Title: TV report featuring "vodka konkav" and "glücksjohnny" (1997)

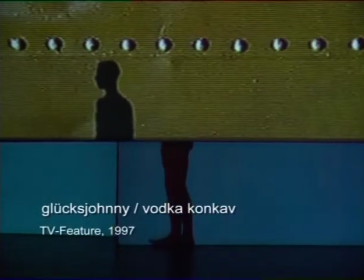Mensch und Videoprojektion treffen sich, verschmelzen, treten wieder auseinander.
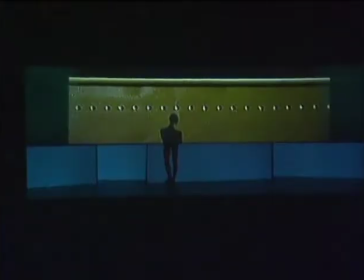Eine Sequenz aus dem Stück Glücksjohnny der Frankfurter Regisseurin Helena Waldmann. Wenn man meine Stücke anguckt, merkt man ja, dass der real existierende Mensch gar nicht mehr das Allerwichtigste ist. Bei Glücksjohnny geht es so weit, dass er fast verschwindet. Und wenn ich jetzt Schauspieler wäre und das wäre mein Beruf und ich würde merken, es kommen immer mehr junge Regisseure nach, die den Schauspieler wegixen, dann würde ich auch Angst bekommen.
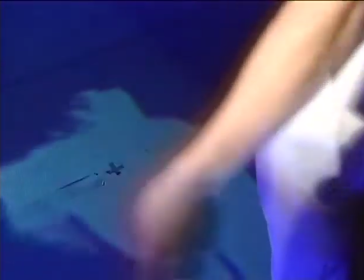Der real existierende Mensch als Marionette seiner eigenen Videoprojektion.
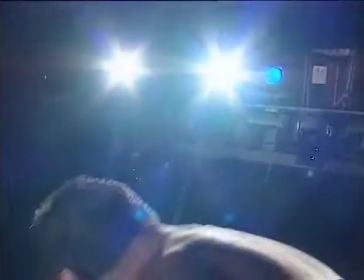In Wodka Konkav ist der Tänzer nur ein Element der Bühne. Spiegel, Licht, Projektion sind gleichberechtigte Darsteller.
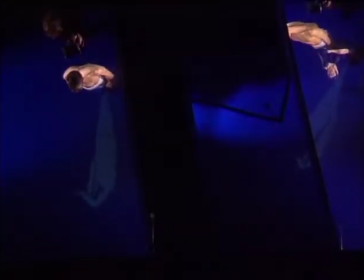Noch ein bisschen. Noch ein bisschen mehr. Mehr, mehr. So ist aber gut. So ist lassen. Und Giuseppe, mach mal die Bewegung bitte.
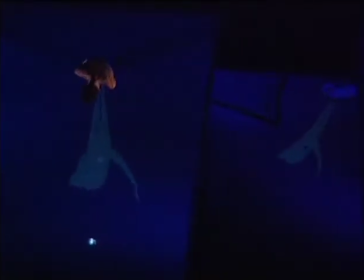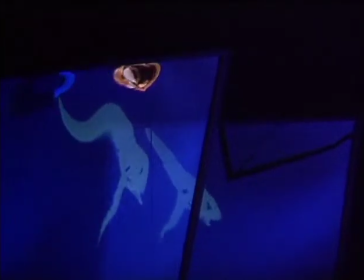Der Blick in den eigentlichen Bühnenraum ist den Zuschauern versperrt. Sie verfolgen das Stück über große Plexiglasspiegel.
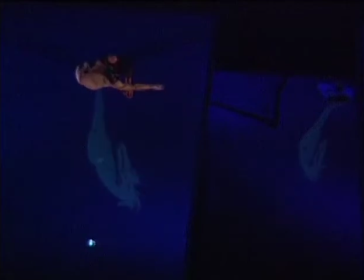So entsteht ein raffiniertes Spiel mit der Wahrnehmung. Das Spannendste für mich an der Geschichte ist eigentlich, dass man nicht einfach irgendwie, weil es jetzt Video gibt, Videomonitore auf die Bühne stellt und 15 Fernseher in der Landschaft rumflirren, sondern dass man das Video so einsetzt, dass es eine direkte Verbindung gibt zwischen dem animierten Videobild, also dem vorproduzierten Videobild, und dem real existierenden Tänzer auf der Bühne. Und diese beiden Elemente so miteinander zu vermischen, dass es für das Publikum teilweise schon gar nicht mehr so ganz ersichtlich wird, was ist jetzt eigentlich wer.
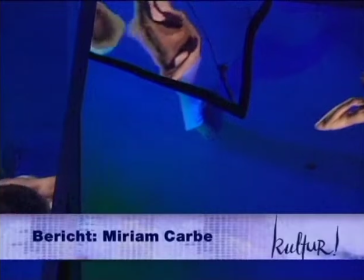Als Balancierstange bei ihrer Gratwanderung zwischen den Medien und Theaterformen dient Waldmann immer ein literarischer Text.
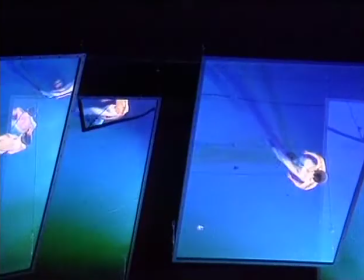Kein Wunder, liegen die Wurzeln der Regisseurin doch im modernen Sprechtheater.
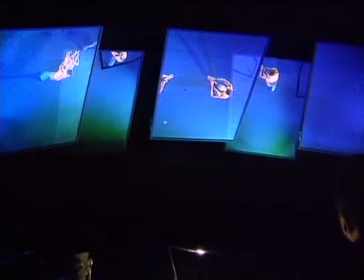Bei Wodka Konkav ist das Venedikt Jerofejews Reise nach Petuschki, ein Text, der die Fantasien eines Alkoholikers beschreibt.
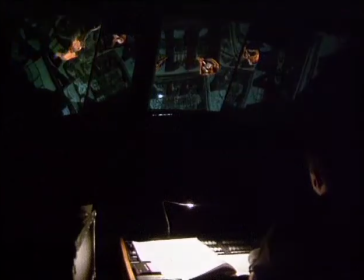Auf Brüderschaft, Kinder.
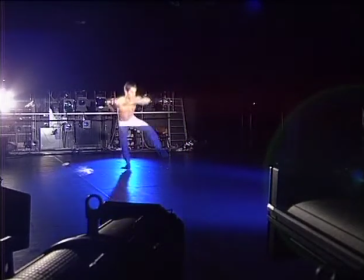Um den Zuschauer in eine Welt der Delirien zu entführen, benutzt Waldmann einen Trick.
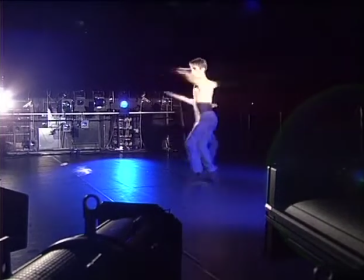Auf der verdeckten Bühne tanzen zwei Zwillingstänzer. Die Regisseurin hat lange nach einem solchen Paar gesucht.
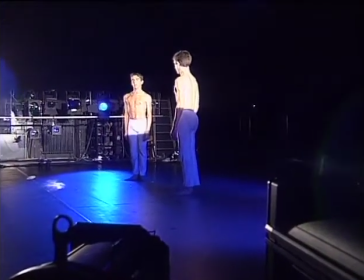Dem Zuschauer, der nur die Spiegel sieht, ist unmöglich zu sagen, ob einer, zwei oder zehn Tänzer auf der Bühne stehen.
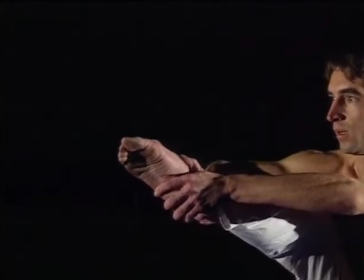Da saßen immer noch die beiden. Verdächtig.
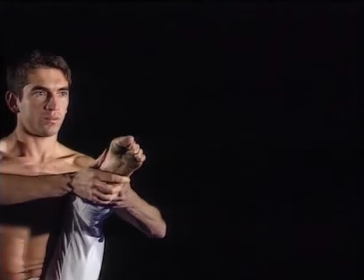Die Realität kann ich ja permanent um mich herum sehen. Also ich gehe ins Theater, um etwas zu sehen, was mir eher unbekannt ist oder etwas, was in den kühnsten oder schönsten Träumen stattfinden könnte. Und dafür ist das Theater meiner Meinung nach gemacht. Und da sind natürlich Blicke wie zum Beispiel wie durchs Schlüsselloch in einen Raum, der eigentlich verboten ist. Oder Blicke durch die Augen, in den Kopf eines Menschen hinein. Also sehr private Blicke zum Beispiel auch zu erheischen.
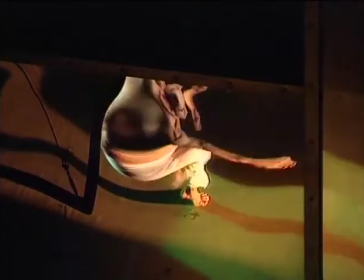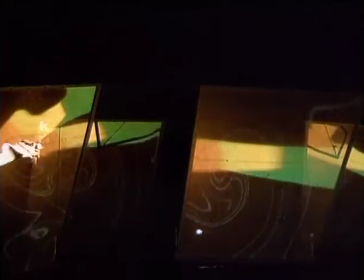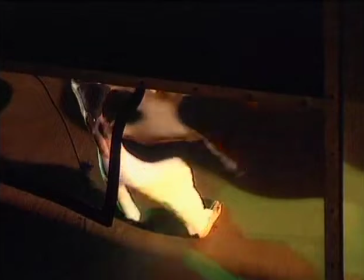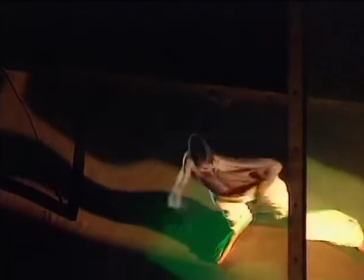Keineswegs.
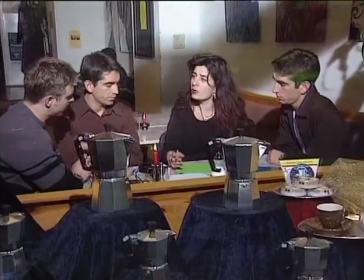Für jede ihrer bislang 5 Theaterperformances hat sich Helena Waldmann Darsteller und Mitarbeiter neu zusammengesucht.
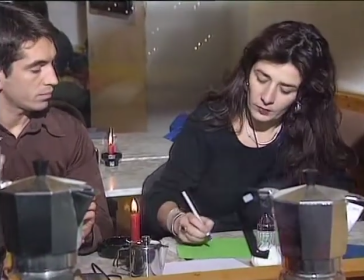Für die Tänzer war es ungewohnt, sich in ein multimediales Gesamtkunstwerk einzufügen.